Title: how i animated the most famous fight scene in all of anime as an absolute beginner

So while you're putting down the refined sketch, it is essential to keep your hand loose, alright, to follow the energy that you've built while you're drawing the rough. Okay, if you do not do that, if you keep perfecting everything, it just won't work. The paintings or the animation, the energy will fall down. Okay, it will just diminish. So keep that in mind. That is the most important thing while doing the refined sketch.
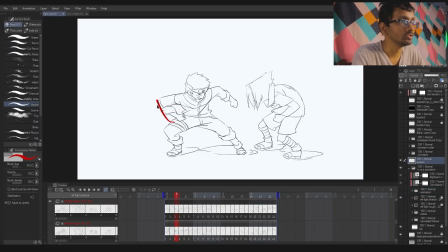So as you can see, this hand, these strokes still have a lot of energy. All right, so that is the most important thing. Even his hair has a lot of energy, and the sketch took me like almost a day or two.
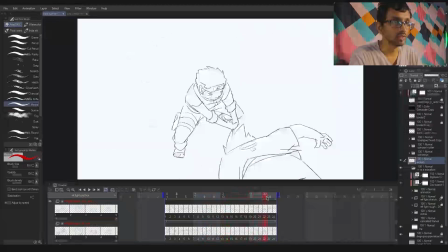So to draw all these 24 frames, okay, I'm just a slow drawer, I don't know. Okay, so to draw all these 24 frames, it just took me like a day or two. All right. Okay, so after this, it was time for coloring all the 24 frames, and that took me another day or two.
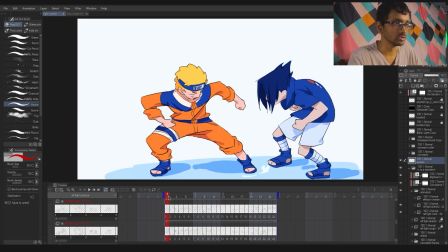It was not just coloring. Okay, it was doing the flat colors, and then adding lighting to it, and then I had to render the water.
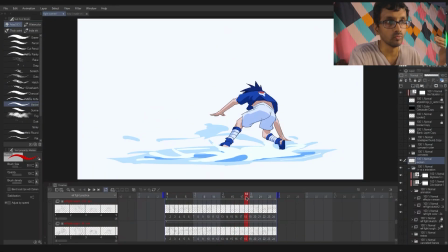So I had to keep the effects, the water effects when Sasuke falls on the water.
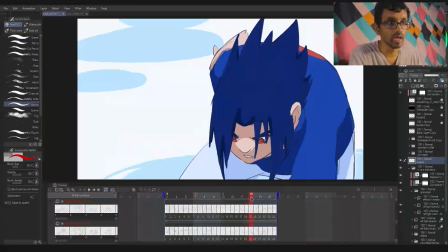Okay, I had to keep that in mind as well.
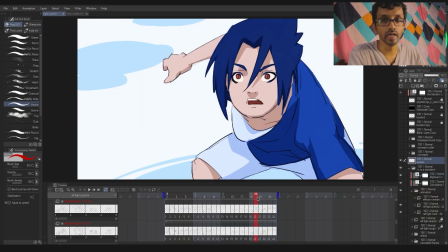Okay, I had to keep the expressions, how the lighting will fare when the camera is panning to a different location.
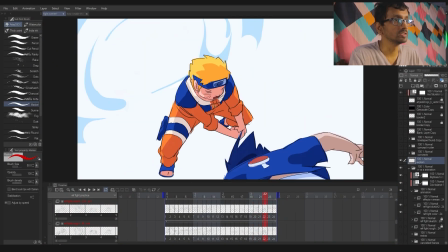Okay, so for example, in this scene, the lighting is coming from above, so the front of Naruto will always be in shadow, and this side will always be in light.
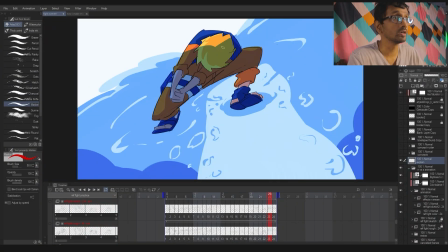Same goes for Sasuke. Then this was another challenge, that like, how do I color a character which is partially underwater, partially over water? So what I did was to just paint the water and put that on a multiply layer.
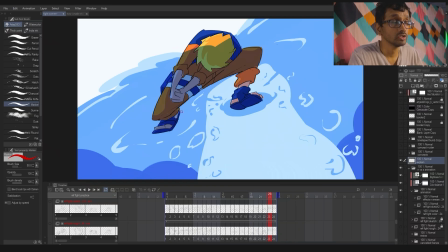Alright, so that was the thing, because I didn't want it to waste so much time figuring out how the colors will look underwater. Okay, so yeah, so I just used a multiply layer. Okay, so those are the challenges that you face.
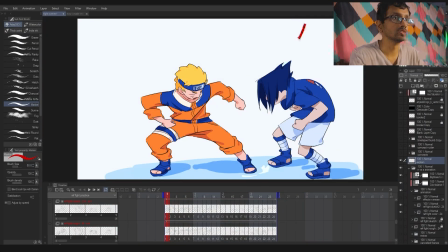Okay, so you have to keep the lighting in mind. Okay, the light is coming from above, okay, and casting shadows below. All right, so you have to keep that in mind while coloring, and you have to
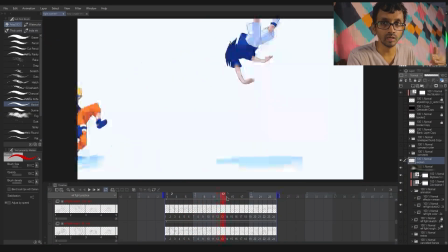consistently apply that lighting, that color to every frame that you draw, right? So yeah, and after coloring was done, it was time for some effects and smears. Okay, these effects and smears increase the effect of the animation.
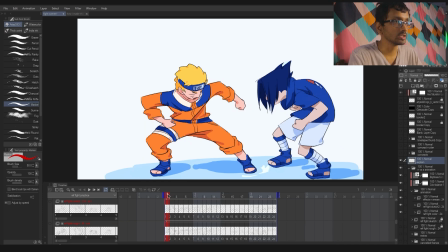It indicates movement, okay, when the character is moving. So for example, look at this, he's punching in his belly,
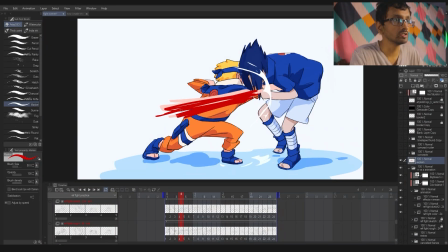and this smear that I've shown in a skin color, it indicates the movement, the force of that punch. All right, and this effect is exaggerating, is showing off the power in the punch.
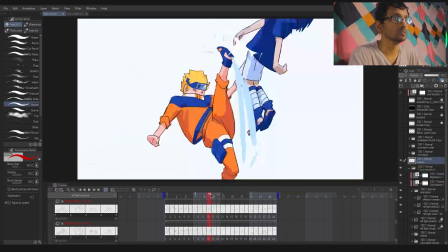All right, and I've done these smears to a handful of frames to indicate the movement of the character.
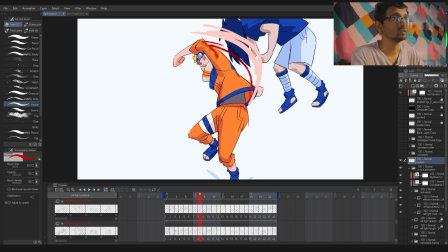So in this example, the hand is moving in this direction, so that is why the smear is like this, to indicate the motion of the hand.
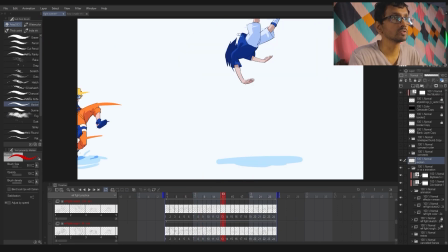And look at this, while Sasuke is falling or flying through the air, I've indicated these action lines to indicate that is moving, okay, that is flying through the air, that is thrown off.
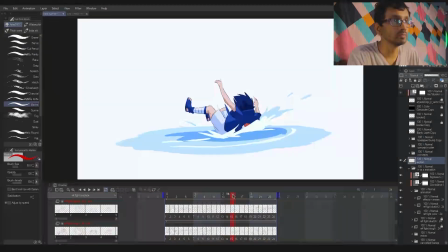Look at this, in every frame that is flying, I've shown that. And here he falls down in the water, and I've shown that action lines.
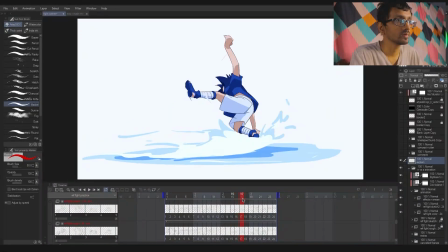All right, look at that, look at all these action lines,
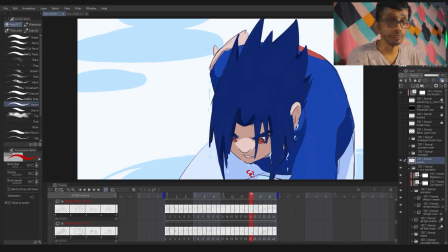and these water droplets that are falling from his face, his hair, his hands, his shirt, or whatever.
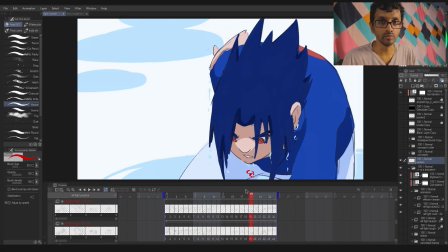That enhances the effect of that animation or that painting or drawing or whatever you want to do it.
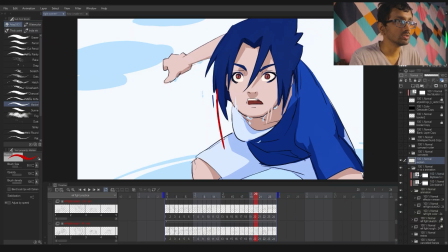Okay, and while he's looking up, I've shown more of these smears to indicate that he's looking up.
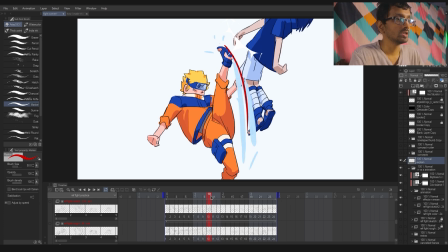Okay, even over here, he's kicked by Naruto, and his face just gets thrown up because of the kick.
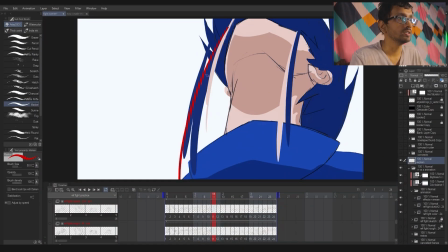Okay, so that is why these smear lines exist. Okay, these indicate the fast motion of the head that is being thrown up.
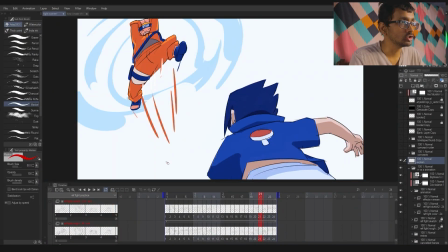And even over here, Naruto is jumping up, so that is what these smear lines indicate.
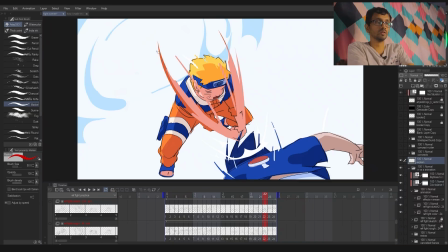And then he throws that overhand blow on his head, and this shows the impact, and the smears show the movement, the force of the hand. So these effects are very important. Okay, without that, the animation or whatever you're drawing or animating or whatever you're doing won't have the essential effect. Okay, won't have the essential energy into it. All right, so remember that.
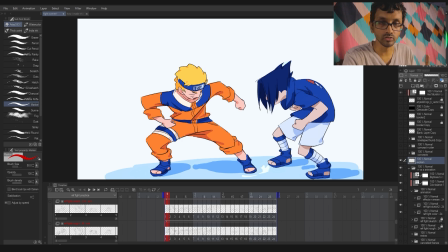And if you look at the animation with and without the effects, you will immediately notice the difference. So this is without the effects and the smears, and this is with the effects and smears. Did you notice the difference? the one with the smears is much more fluid. It looks much more fluid, okay?
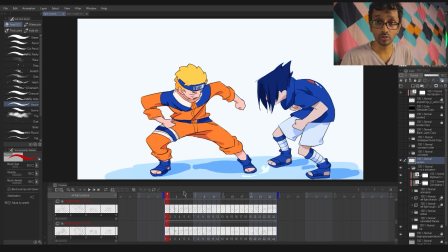And also I have used a lot of techniques in this animation. So for example, the first 1 and 2 frames are almost freeze frames, so they indicate that Naruto is standing, and they pause that scene for a moment instead of just showing everything one after the other.
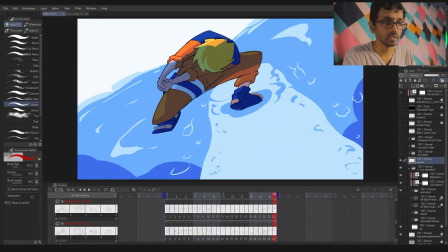And the last 2 frames are almost like a freeze frames. They have some movement between the 2 of them, but these are almost identical.
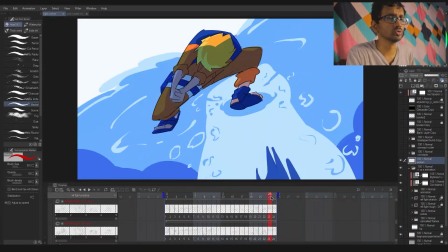These are almost similar. All right. So yeah, they act like freeze frames. All right.
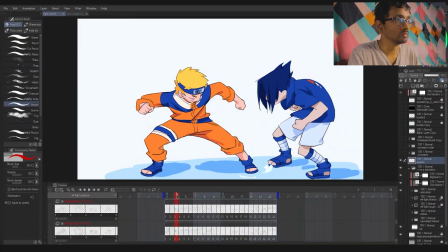The third frame is a wind up frame. So his hand winds up backward before punching. All right. His hind leg goes backward. His front leg goes forward. Okay. And his head falls down. So look at this. This is 2 and this is third.
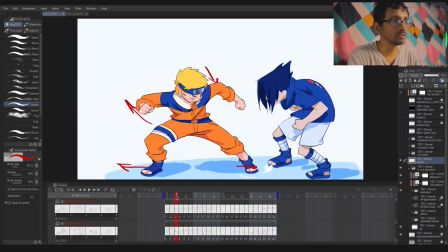This is the second frame. This is third frame. So look at that. Okay. This is not on the level of the actual animation because I only had like 24 frames to work with. Okay. So, but still that creates the effect, that gives the effect.
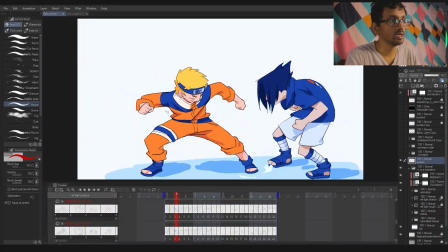All right. So yeah. And then after the third frame, after this wind up frame, immediately the fourth frame is a punch to his gut. So that creates the power that is needed in that animation.
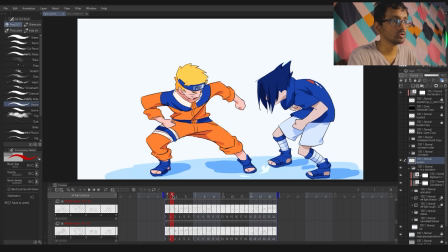So look at this. 1 2 3 4 1 2 3 4 1 2 3 4. So keep that in mind. Okay. So yeah, so I'm not gonna be an animator because this literally took me like a week to animate. All right, and this was just 4-second video, 3 or 4-second video at 6 frames a second. All right, so imagine if I were to try to make a 1-minute video, all right, a 1-minute animation, how long that would take. Like probably a month or 2. I don't even know, but I respect the animators that do this. Right, I have huge respect for them, and I'm going to learn these animation tricks to improve my drawings, to improve my paintings, to improve my art, and maybe I will do some animations in the future. Who knows? But yes, you can. My point is, you can learn a lot of things to improve your art, to improve your drawing from doing animation. For example, you can learn to draw very fast. That is the most important thing. Okay, you can learn to paint very fast.